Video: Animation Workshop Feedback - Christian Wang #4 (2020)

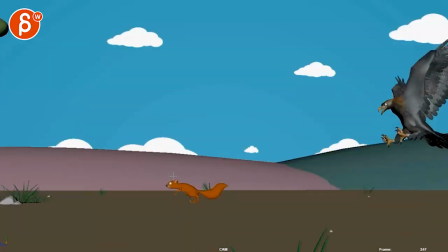496s
And if that means maybe you have to extend the shot a little bit, since he's just kind of coming in. There's not much going on there. I would have a little bit of a flutter in the wings here, just like you have here, which is cool.
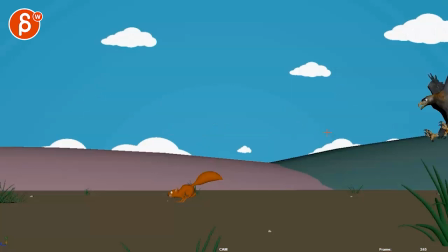510s
But you might have to open up the shot, make it a bit longer, just give it this
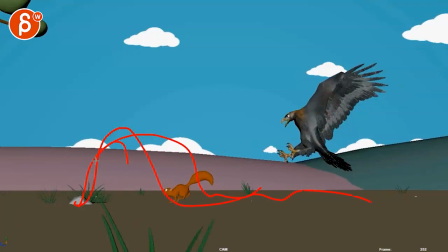515s
little jump hang time, so it's almost like it's almost there grabbing it.
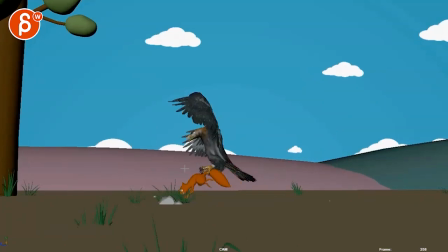521s
And I know that means that maybe the eagle will be higher, because maybe not.
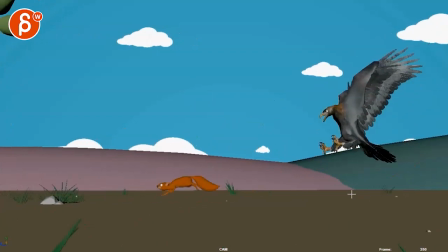526s
I think it might just be do this jump up down
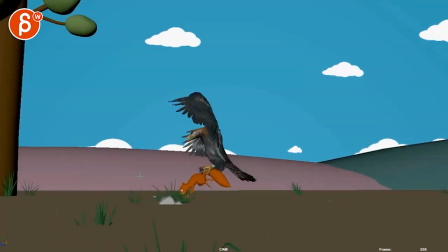531s
and just kind of retime the eagle so that this still happens, that it's an almost grab.
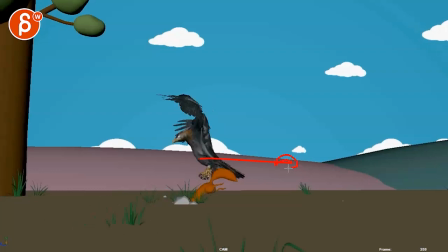536s
But this he should be grabbing it. So I would still back time that guy so that when the
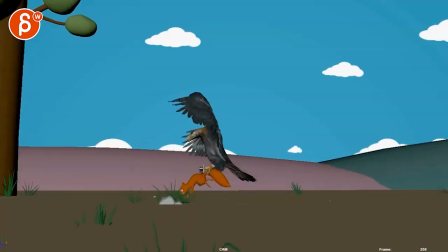544s
squirrel is here, I feel like this is the pose of the eagle when the squirrel is here.
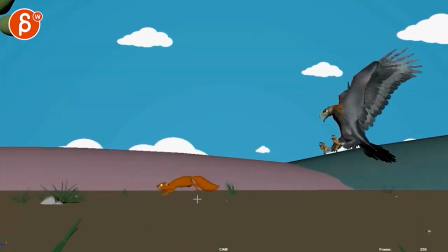551s
This feels like it would still grab the guy. So it's make change a little bit for a bit more of a near miss.
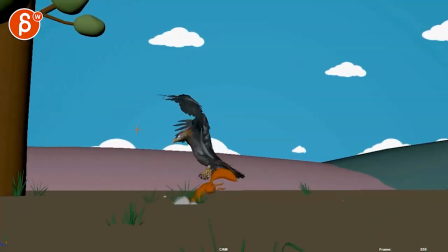562s
And then it feels like it slows down.
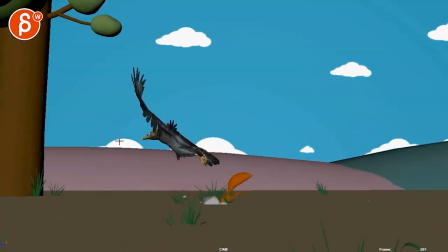567s
So me personally, I would go here. And then on this, you could have a flap,
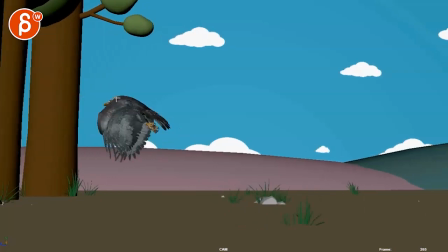573s
but I would probably do less of a flap with his left wing and have the bird look maybe back with big eyes.
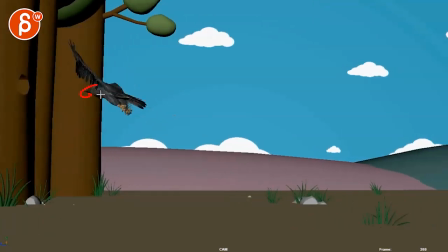582s
Might as well cartoonify this whole thing and look back, bit sideways, slight flap, and speed up.
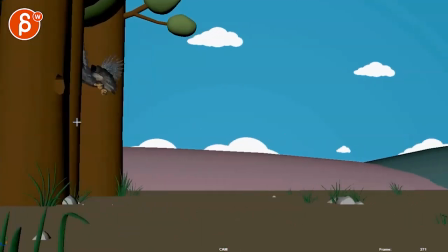589s
It's really, this feels a bit more like he's easing in.
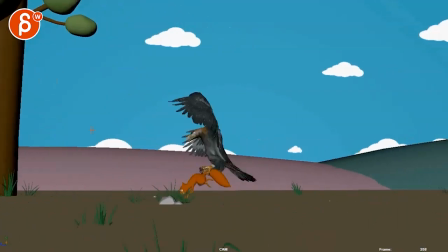593s
I do like this still here.
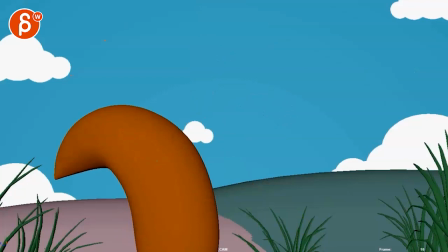599s
and then that's cute comes out, and that's that. All right, thanks. All right, there's an email. You can sign up. You can start whenever you want. You can submit whenever you want. You get 16 submissions. Either way, a like and subscribe would be awesome. All right, thank you.